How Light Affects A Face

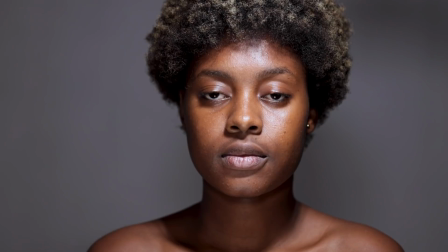(4:05)
So the one from beneath is just acting as a fill light, and the one from the top is the key light, which is lighting up the subject.
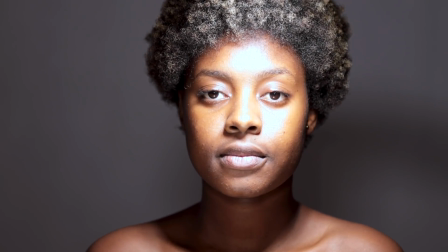(4:11)
So the same thing, if we bring both lights closer, you notice that the lower light is also getting a little bit more powerful.
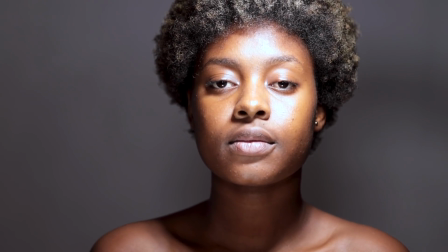(4:19)
And the same thing with the main light, we're getting a very harsh light.
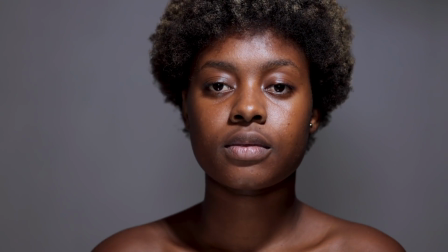(4:23)
But when everything goes further away and we soften it, it looks just a little bit more pleasant.
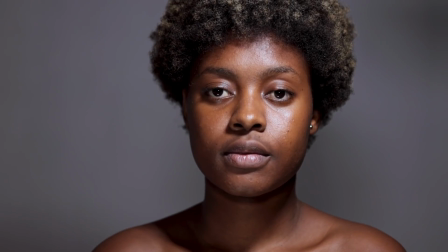(4:30)
Again, we're using very small light sources, so everything is going to be exaggerated.
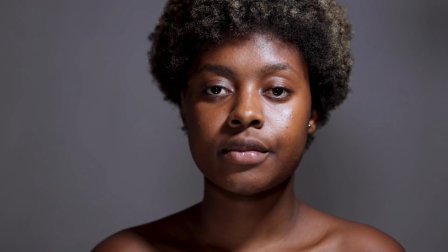(4:34)
It's just because I want you guys to be able to see the effect as it happens.
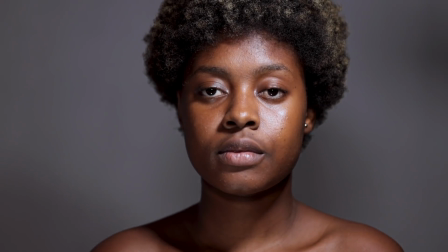(4:39)
That is why I am doing it this way. Alright, so when it comes to rim lighting your subject, I want to talk a little bit more about that.
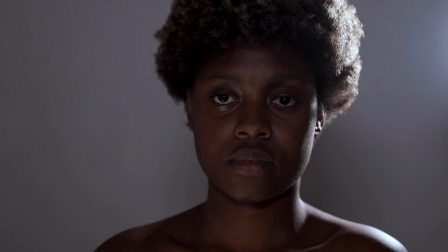(4:47)
So rim lighting is just when the light is coming in from a little bit behind so that you can edge or cut your subject out of the background.
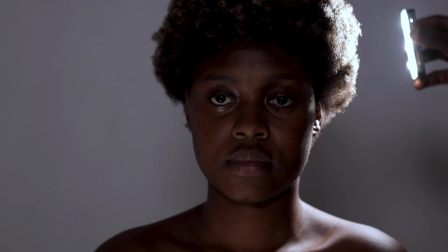(4:55)
So you notice I am Okay, so let me just bring it into the frame. So this is where I am, and then I am just moving a little bit further back.
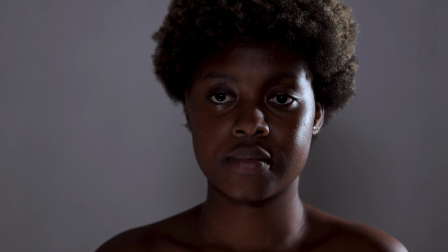(5:04)
So you notice the further I go, it's more or less like the light is coming up to the front.
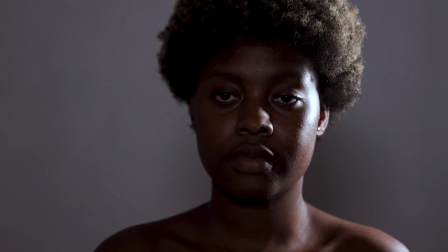(5:09)
Okay, let's turn off the lower light so you just see the front light. Okay, so we have this rim light.
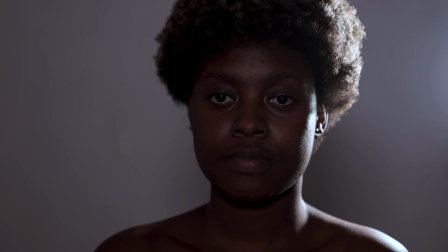(5:16)
The more I go behind here, the thinner it gets, right?
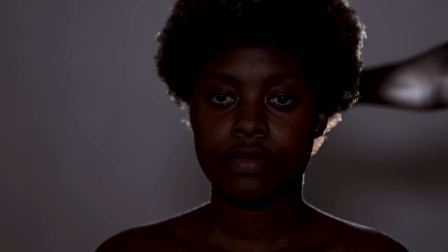(5:20)
And then if I go all the way to the back, we're even illuminating more or less both sides of the model.
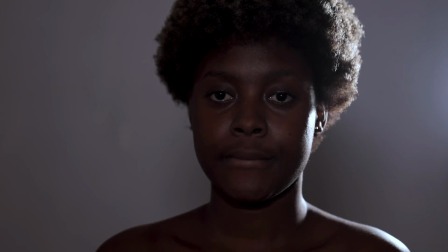(5:29)
So when it comes all the way to the side like this, we're getting a very nice rim light.
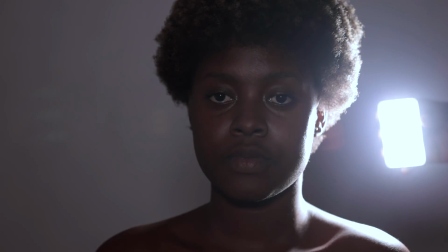(5:33)
And the same thing applies. When I bring the light closer, we're going to get this very unpleasant looking light.
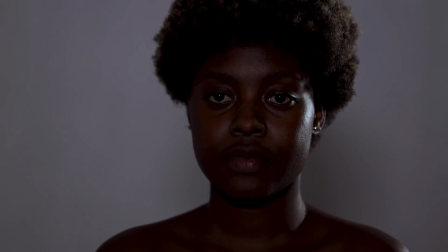(5:39)
But then when it goes further back, we just get this thin edge light hitting the model.
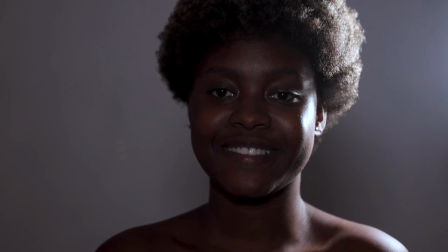(5:45)
And we can do the same thing to the other side. I can't walk all the way there, but you get the idea. Alright, so basically this is all I wanted to show you.
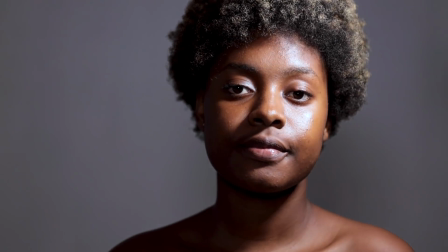(5:54)
Hopefully I should be able to get combination. So just increase the power of this light for me, the lower one.
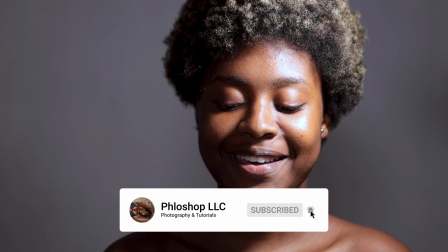(6:02)
Are you sure you're increasing it? Oh my God.
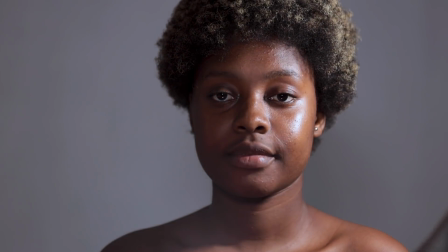(6:07)
Okay, so I'm going to take this and make this my main light now.
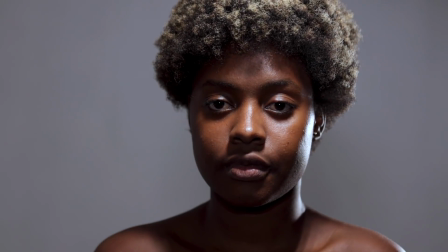(6:13)
Just like that. And I'm going to bring in this as a rim light. So most of the time if you want to do a 2 light setup, this is basically how it's going to look.
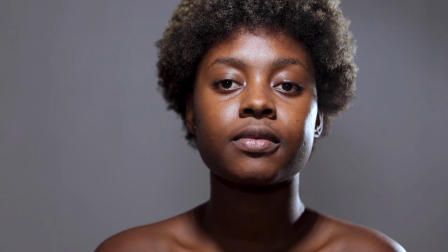(6:21)
Also, you don't have to let the main light come in right from the middle.
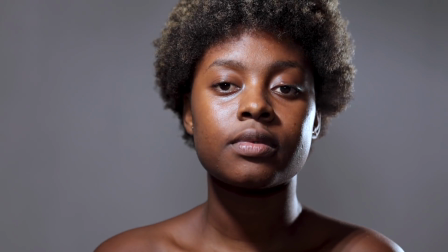(6:26)
You can bring it a little bit off to the side so that if you have
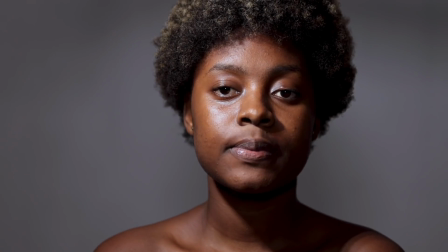(6:31)
your main light coming in from this side, right, and then you have this deep dark shadow on the side of her face,
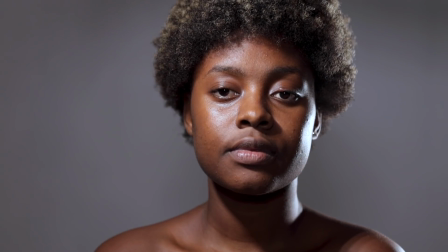(6:38)
you can just add in a rim light so that you're able to separate your subject a little bit more from the background.
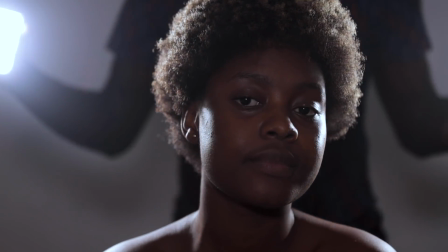(6:43)
So if I want to show you how you can also use 2 rim lights, it's just about the same thing.
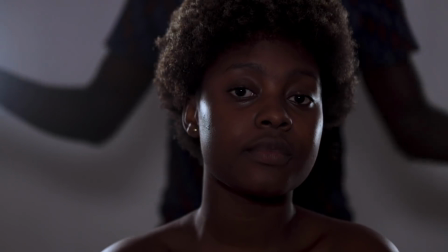(6:49)
Let me just add that. So both lights, when they're right behind the model, that's how it's going to look.
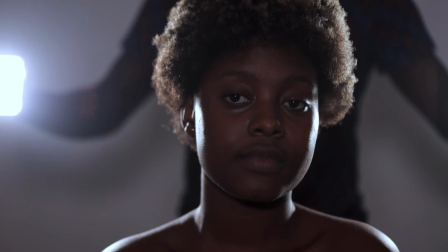(6:56)
And I'm just going to gradually move it to the side. And then we have both rim lights as well.
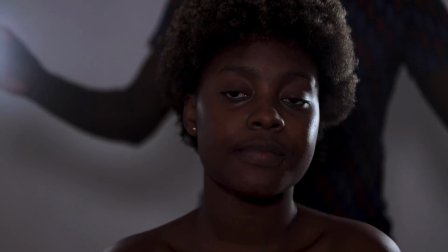(7:03)
Okay. One other thing I want to talk about is light feathering. I don't know if this is going to be very visible,
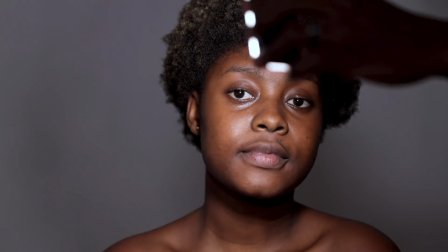(7:12)
but if you have, so I want to put this in the frame just so we have an idea.
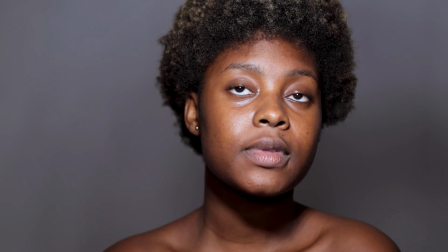(7:20)
Okay, so right now the light is pointing directly at the model.
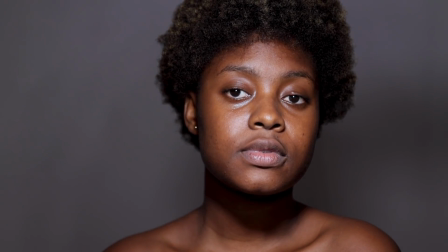(7:24)
Okay, but when I start tilting the light itself down, okay, so let me just demo.
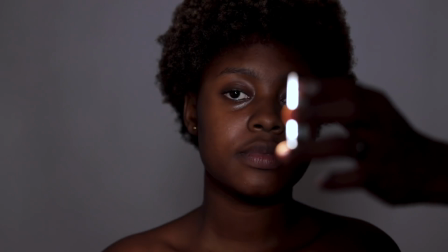(7:30)
So this is how I was pointing the light.
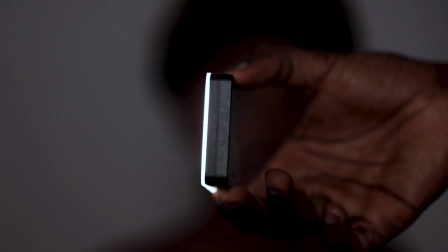(7:36)
Will it focus? Okay, this is how I was pointing the light to the model.
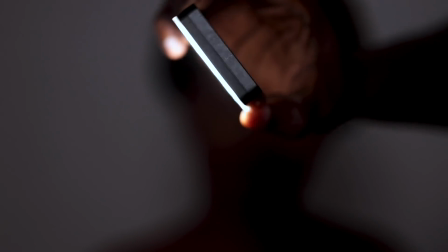(7:40)
And I'm going to feather it by just turning it all the way down like that.
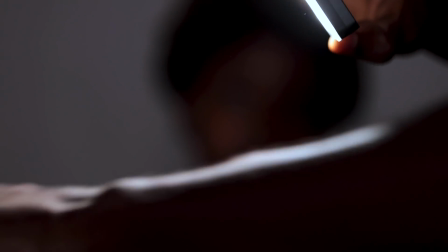(7:45)
So instead of it going straight to the model, it's going to be pointing down.
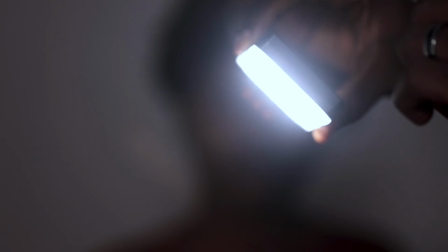(7:50)
And some of the rays, because when I tilt it just like this, you notice it's not a straight line coming out of the light source.
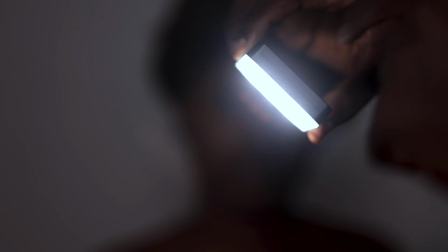(7:59)
We have some strays coming out this way. So I'm going to be lighting here with the strays, not with the direct light.
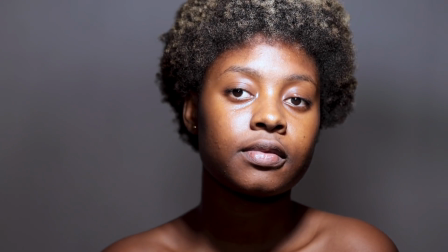(8:07)
So this is direct. When I start tilting it, it's going to be a little bit softer.